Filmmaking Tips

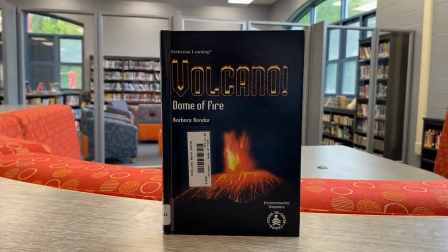6s
always film in landscape mode. It just gives it a much better look.
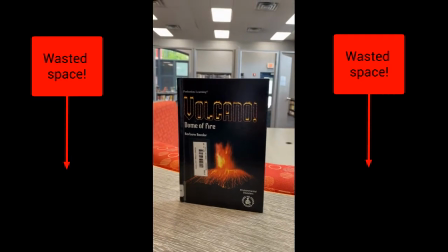13s
When you film in portrait mode, when creating films, you have wasted room on the left and right. Something else you want to think about is headroom. A lot of people, when they first start filming or even taking photos, they do something like this when they film someone.
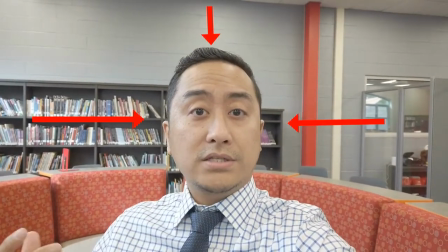31s
They center up the head. And what this does is it leaves a lot of wasted space up here called headroom.
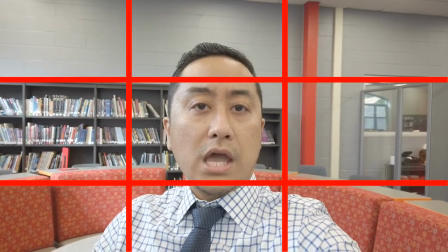37s
And you want to think, when you frame your shots, you want to think of something like a tic-tac-toe board. And you want to keep the most important part of the shot in the upper third part of that. And typically when you're filming a person, it's the eyes. So you want to lower the headroom and make the eyes on the upper third portion of the screen.
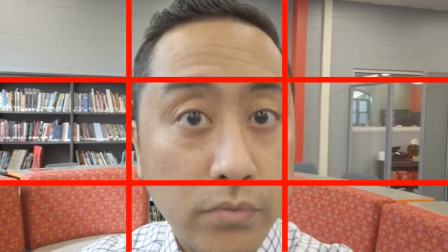54s
No matter how you're filming. If it's close, you might even cut off some of the person's hair, like this,
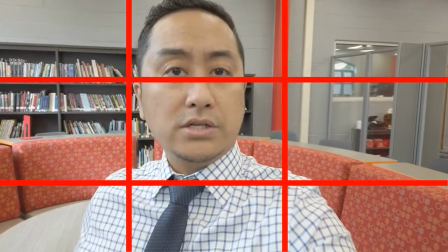59s
as long as the eyes stay on top, because the eyes are typically the most important of part of a person, the mirrors to the soul, if you will. Now also, when you're talking about headroom, you want to think about the direction that they're facing.
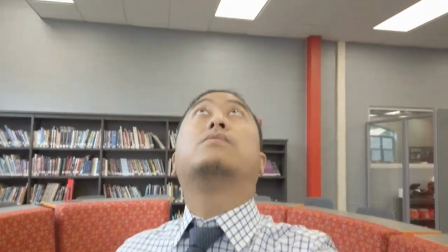73s
There might be good headroom if the person looks up. Then they do a little something like that, and you give headroom up there. You give lead room, because now I'm looking in that direction. Same thing if I'm looking left or right. If I look in one direction, you give lead room. If I look the other direction, sub lead room. You're thinking of it as you're controlling what the viewers are looking at. And if you want them to look in the perspective of the person, then you help them out with that. You also want to think about what's in your background. If you have a shot like this and the main person's on your left, it could work out. But is the focus on the person behind them or the object behind them? Maybe it's a scary movie and I'm looking through something here while someone's creeping up behind me. Or maybe there's just something in the background that I'm looking for and you want the audience to be aware that it's behind them. So every time you're creating a shot, think of that. And of course, think about your composition. Don't center up like this, because then you have wasted room. And when you're filming and composing a shot, you always want to think about what's in my shot. Everything in there really should have a purpose, and there should be very minimal wasted room.
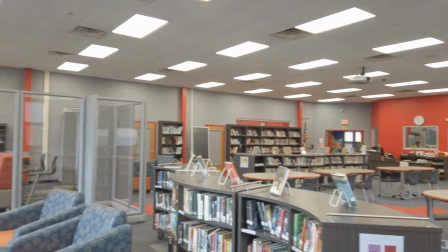139s
Another thing I'd like to speak about is perspective. When filming or even taking photos, a lot of people take the perspective from where they're standing.
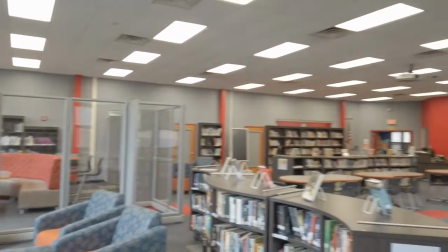147s
Right here, I'm standing up, so this is what I'm looking at, my actual face is looking at.
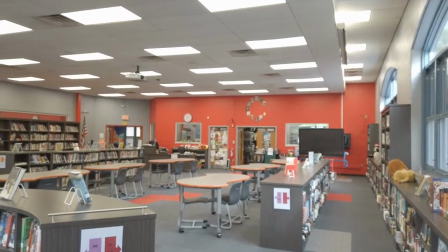152s
So that's what people typically focus on. However, you want to think outside the box. You have the camera and you can put the camera anywhere.
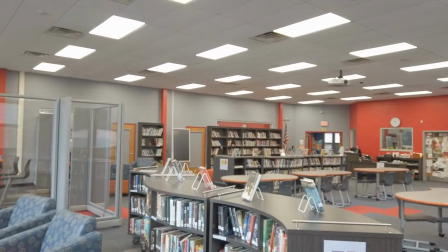159s
Do you want to show the perspective of someone else?
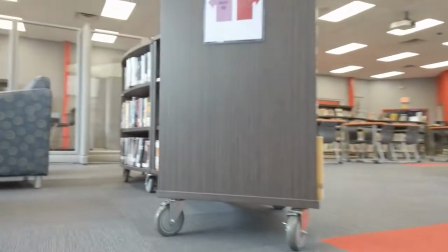165s
Maybe it's a cat walking around, so you want the perspective of the cat.
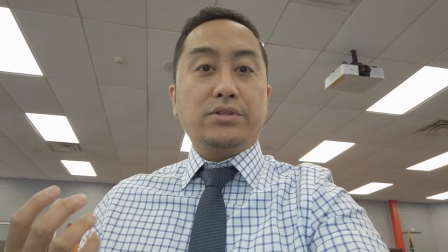171s
Maybe you want your main character to be in a position of power, so you film looking up,
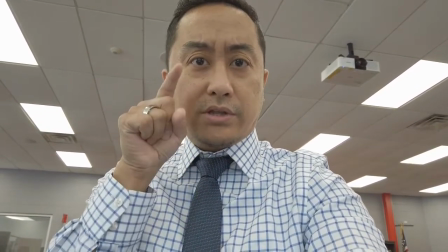175s
and now that person's looking down at someone, and they have the power because they seem taller and more larger than life.
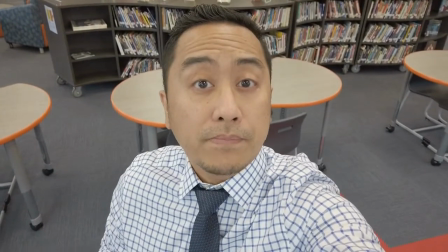181s
Or maybe you want them to be in a weaker position, so now they're looking up, and they're looking up to someone and saying, "Hey, I'm sorry, I didn't mean to do it, boss," whatever it might be.
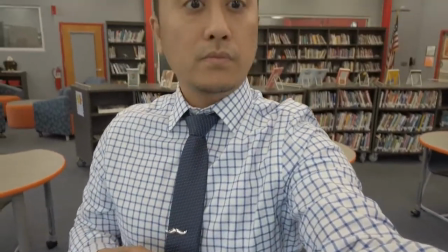189s
But that perspective changes everything.
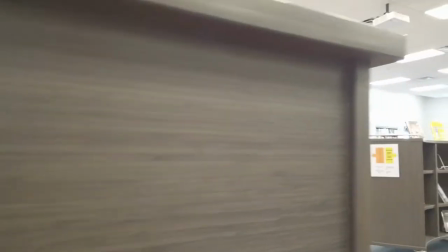193s
Maybe you want to do a reveal shot, so you start behind something, and then reveal what it is you're looking at.
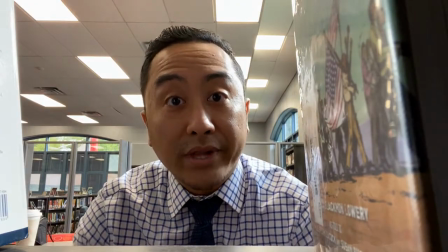202s
Keep in mind that you could put the camera in places that you can't go as a person.
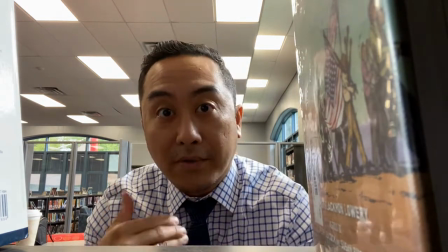206s
So maybe you want to put the camera inside a refrigerator and open it up, or a microwave, or maybe even a bookshelf so someone's looking around
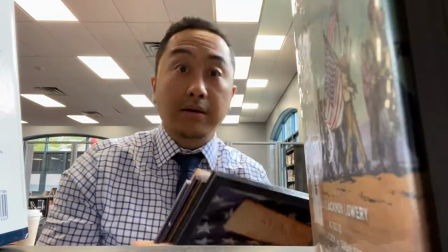214s
and they come to the right spot and they close the bookshelf. And since most of us are filming with our phones, you always want to think about where the microphone is. If you're not using an external microphone, the microphone's on the actual phone.
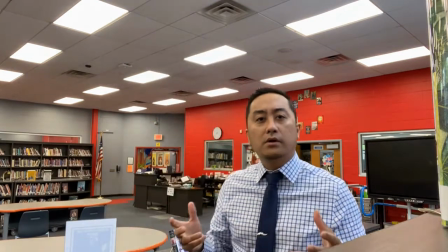229s
So the further you get from the phone, the harder it will be to hear the person,
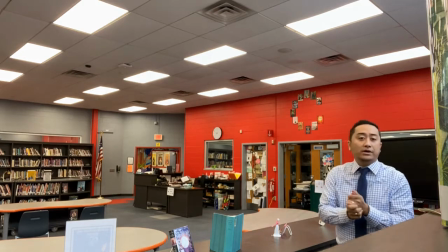234s
and now it's going to be very difficult. So keep that in mind, because it's tough to pay attention when you can't hear what they're saying. Also, when you're filming, think about the background noise. Where are you when you're filming? Are you in a room that has a really loud machine like this back there?